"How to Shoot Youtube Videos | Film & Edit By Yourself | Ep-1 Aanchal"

अगर आप एक लुकबुक वीडियो शूट कर रहे हैं, या फिर जो भी वीडियोस आप शूट करना चाहते हैं, काफ़ी नीट फिनिशिंग मिलेगी। तो बहुत ज़्यादा इफेक्ट्स मत डालिए, बहुत ज़्यादा आप उसमें फिल्टर्स मत ऐड करिए, टेक्स्ट को मत ऐड कीजिए, ट्रांजिशंस को ऐड मत कीजिए, सिंपल कट ट्रिम कीजिए अपनी क्लिपिंग्स को, एंड क्लिपिंग्स को बस आप वीडियो में ऐड कर लीजिए, एंड छोटे मोटे आप जहाँ पर टेक्स्ट की ज़रूरत है सिर्फ वहीं पर टेक्स्ट को ऐड कीजिए, जहाँ पर ट्रांजिशंस की ज़रूरत है सिर्फ वहीं पर ट्रांजिशंस को डालिए। तो मैं आपको बताती हूँ कि मैं क्या क्या इफेक्ट्स ज़्यादातर यूज़ करती हूँ, कुछ 4-5 इफेक्ट्स हैं जो आप भी यूज़ कर सकते हैं।
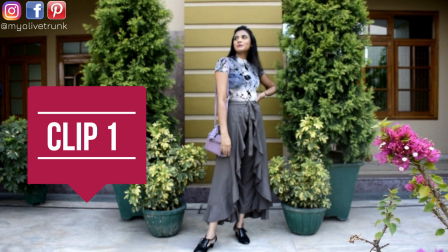281s
इफेक्ट जो मैं सबसे ज्यादा यूज करती हूँ वो है ये वाला इफेक्ट, जिसमें मैं एक ही पोज को बार बार रिपीट करती हूँ, अलग अलग फ्रेम में रिकॉर्ड करती हूँ।
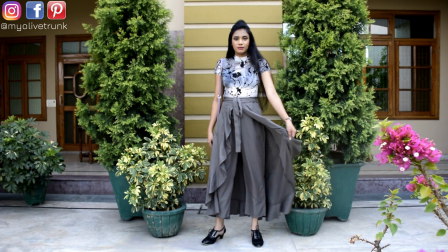289s
जैसे यहाँ पर मैंने फुल फ्रेम में रखा है पूरा, मैं इसमें पूरी नजर आ रही हूँ और मैंने इसमें अपनी स्कर्ट को ऐसे लहराते हुए घुमाया है।
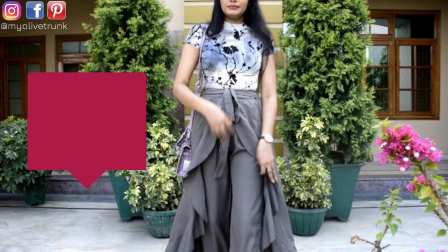296s
अब इस सेम चीज को मैं दोबारा से रिकॉर्ड करूंगी, लेकिन थोड़ा सा आगे आकर मैं रिकॉर्ड करूंगी।
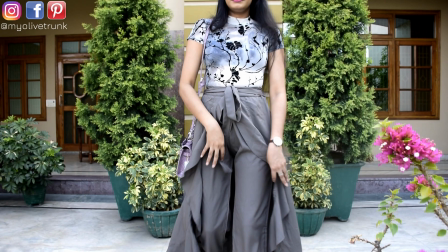302s
आप कोई भी कैमरा एंगल रख सकते हैं, लेकिन थोड़ा सा चेंज कर दीजिए,
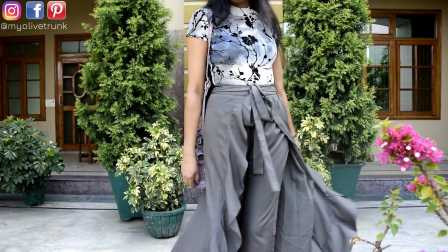306s
सेम चीज को पोज कीजिए बट थोड़े से डिफरेंट एंगल से, थोड़े से डिफरेंट फ्रेम में उसको रिकॉर्ड कर लीजिए।
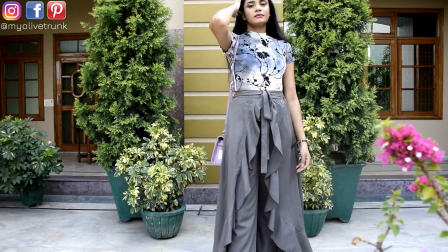311s
तो नाउ अब मैं ये क्लिप वन और क्लिप टू को मिक्स करके आपको फाइनल आउटपुट दिखाती हूँ।
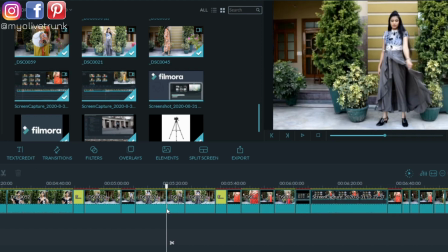317s
तो यहाँ पर मैंने क्लिप वन को लिया है एंड जैसे ही मैंने अपनी स्कर्ट को ऐसे राउंड करके घुमाया, टर्न किया, वहां पर मैं इस क्लिप वन को स्टॉप कर दूंगी, ट्रिम कर दूंगी यहाँ से एंड आगे वाला पार्ट इसमें से डिलीट कर दूंगी एंड आगे वाला पार्ट मैं लेकर आऊंगी यहाँ पर
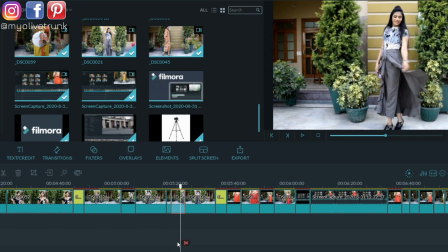331s
अपने क्लिप टू से। तो क्लिप टू मुझे शुरू करनी है वहां से जहां पर मैंने क्लिप वन को एंड किया है। तो देखिए आप, मैंने यहाँ पर क्लिप वन को एडिट करके इसका जो एक्स्ट्रा पार्ट था वो डिलीट कर दिया।
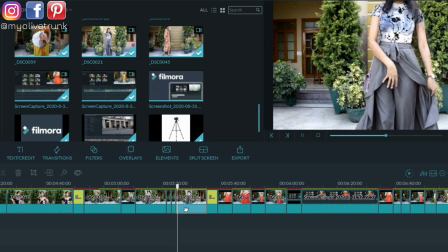342s
अब मैंने क्लिप टू को लिया और जहाँ पे क्लिप वन को एंड किया था वहां पे इसको स्टॉप किया,
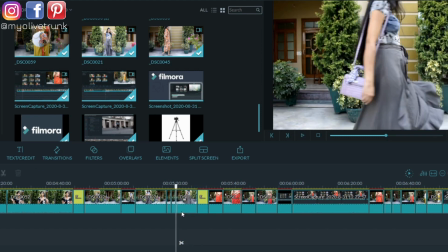347s
ट्रिम किया एंड जो पहले वाला पार्ट था उसको डिलीट कर दिया एंड ये आगे वाला पार्ट अपनी पहली वाली क्लिप के साथ मर्ज कर दिया।
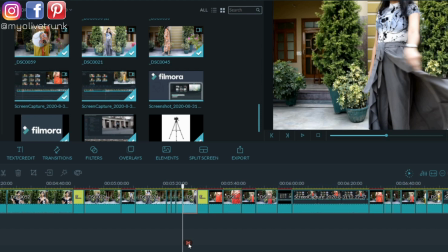355s
तो थोड़ा सा पार्ट क्लिप वन का, थोड़ा सा पार्ट क्लिप टू का, लेकिन क्योंकि सेम पोज है,
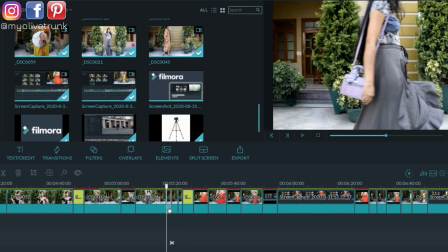359s
सेम तरह से मैंने अपनी स्कर्ट को लहराया है, तो वो ऐसा लगेगा कि जैसे मेरा कैमरा कोई और हैंडल कर रहा है।
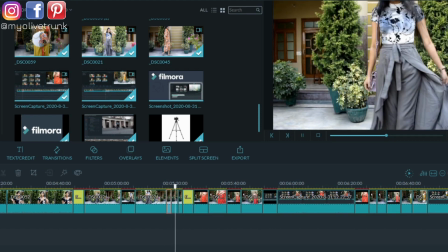364s
काफी सिंपल है ये करना, इतना जरूरी भी नहीं है कि आप अलग से ये चीजें करें।
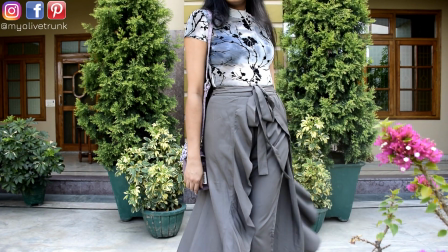368s
एक ही फ्रेम में भी अगर आप रखेंगे तो भी ठीक है, बट अगर इस तरह से करेंगे ना तो थोड़ा सा कम बोरिंग लगेगा, आपकी जो लुक बुक है वो थोड़ी सी और अपीलिंग दिखेगी।
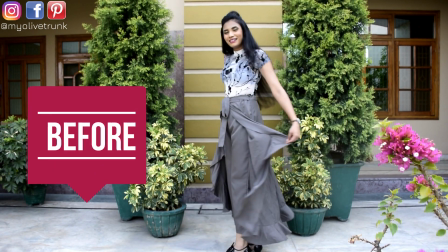376s
क्योंकि जब अकेले आप शूट करते हैं, रिकॉर्ड करते हैं,
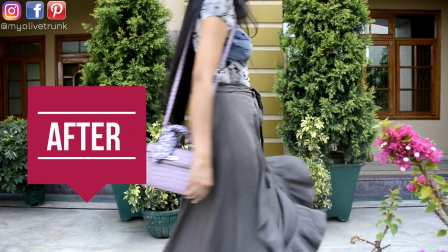379s
तो इतनी ज्यादा आपके पास ऑप्शंस नहीं होते कैमरा मूवमेंट के लिए, तो ये ट्रिक आप यूज कर सकते हैं।
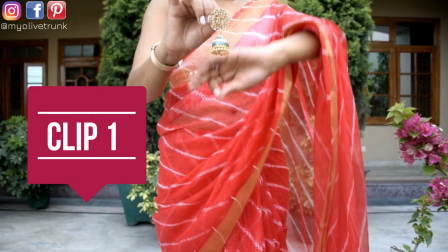390s
यही सेम इफेक्ट मैं यूज करती हूँ अपनी बाकी के स्टाइलिंग वीडियो में।
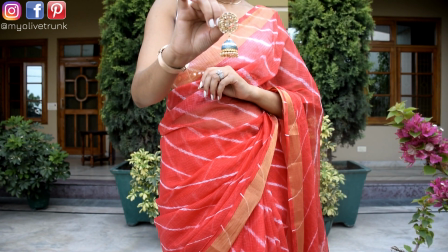393s
जैसे यहाँ पर मुझे ये झुमकी इयररिंग का शॉट लेना है, यहाँ पर मैंने फर्स्ट क्लिप में शॉट लिया है, झुमकी इयररिंग्स को फोकस में रखा है एंड इसको फिर अपने इयर्स में से पहना है।
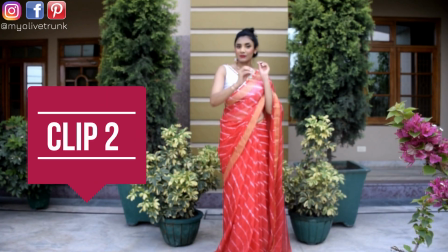401s
सेकंड क्लिप में मैंने सेम चीज पोज करी है,
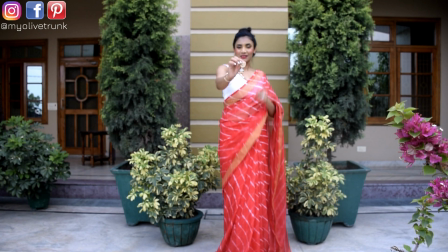404s
लेकिन पीछे जाकर फुल फ्रेम में मैंने रखा है अपने आप को एंड फिर से झुमकी इयररिंग दिखाई है एंड उसको ऐसे कानों में पहना है।
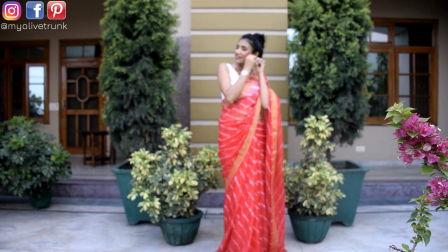411s
अब नाउ अगेन इन दोनों क्लिप को मैं मर्ज करके आपको दिखाती हूँ।
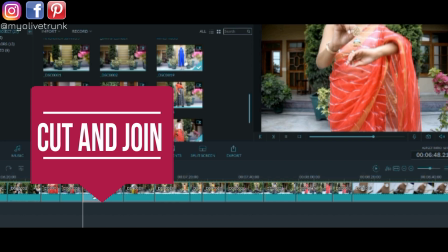415s
पहले वाले क्लिप को मैं लूंगी, झुमका दिखाऊंगी एंड जब मैं उसको अपने कानों में पहनने लगूंगी वहां
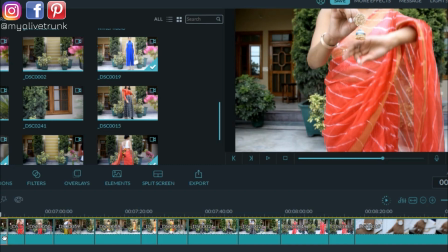421s
पर मैं स्टॉप करके आगे वाला पार्ट डिलीट कर दूंगी एंड इसके आगे वाला पार्ट मैं क्लिप टू से पिक करूंगी।
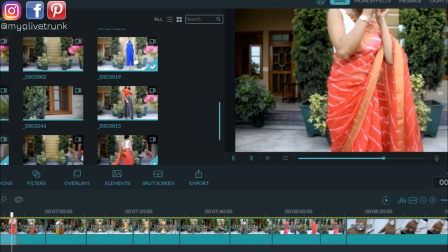430s
देखिए यहां पर मैंने इसको डिलीट कर दिया।
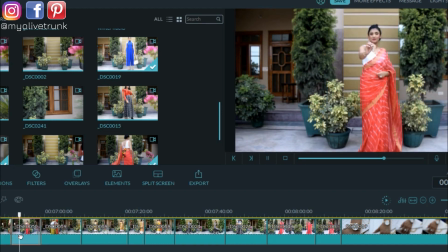432s
नाउ सेकंड क्लिप को मैं अगेन झुमका दिखाऊंगी एंड यहां पर मुझे वहां से शुरू करना है जहां पर मैंने अपनी क्लिप वन को एंड किया था, यानी कि यहां पर जब मैं अपना झुमका इयररिंग पहन रही हूं यहां पर मैंने उसको स्टॉप किया एंड पहले वाला पार्ट डिलीट कर दिया एंड फर्स्ट वाली
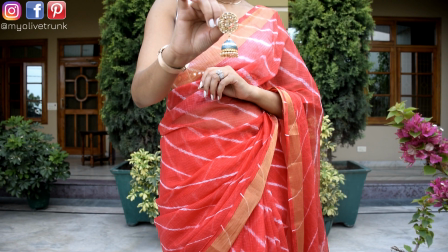447s
क्लिप के साथ उसको मर्ज कर दिया। नाउ सी द फाइनल आउटपुट, मैंने अपना इयररिंग दिखाया एंड वापस अपने कानों में पहन लिया।
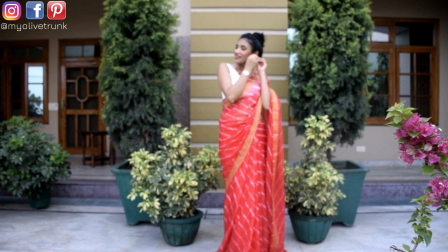454s
दो डिफरेंट शॉट है बट क्योंकि मैंने सेम तरह से पोज किया है तो वो एक ही शॉट लग रहा है देखने में, ऐसा लग रहा है मेरा जो कैमरा है वो कोई और हैंडल कर रहा है।
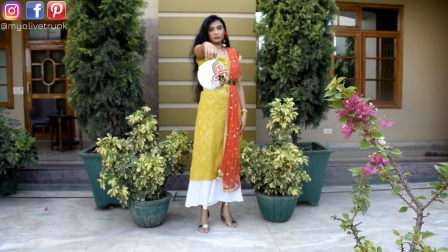462s
सी मैंने यहाँ पर अगेन फिर से वही चीज की है, पहले अपना पर्स दिखाया फिर उसको पीछे लेकर गई मैं एंड सेम चीज मैंने पोज
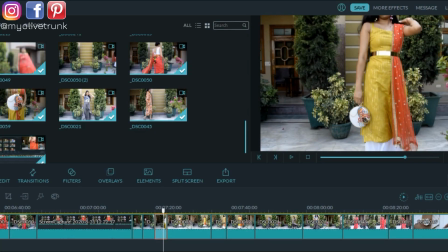470s
किया पीछे जाकर एंड फिर से मैंने एडिटिंग करके इन दोनों पार्ट्स को मर्ज कर दिया। बस ये ध्यान देना है जहां पर जिस पोजिशन पे मैंने क्लिप वन को एंड किया है उसी पोजिशन से मुझे
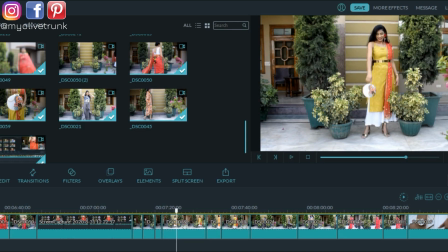481s
क्लिप टू को शुरू करना है और उनको मर्ज करना है एंड जो एक्स्ट्रा पार्ट्स हैं उनको डिलीट कर देना है।
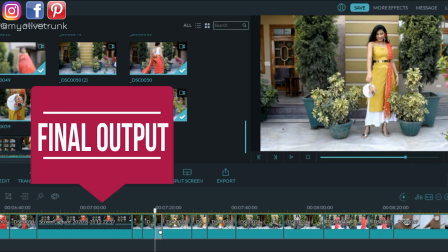486s
नाउ सी द फाइनल आउटपुट।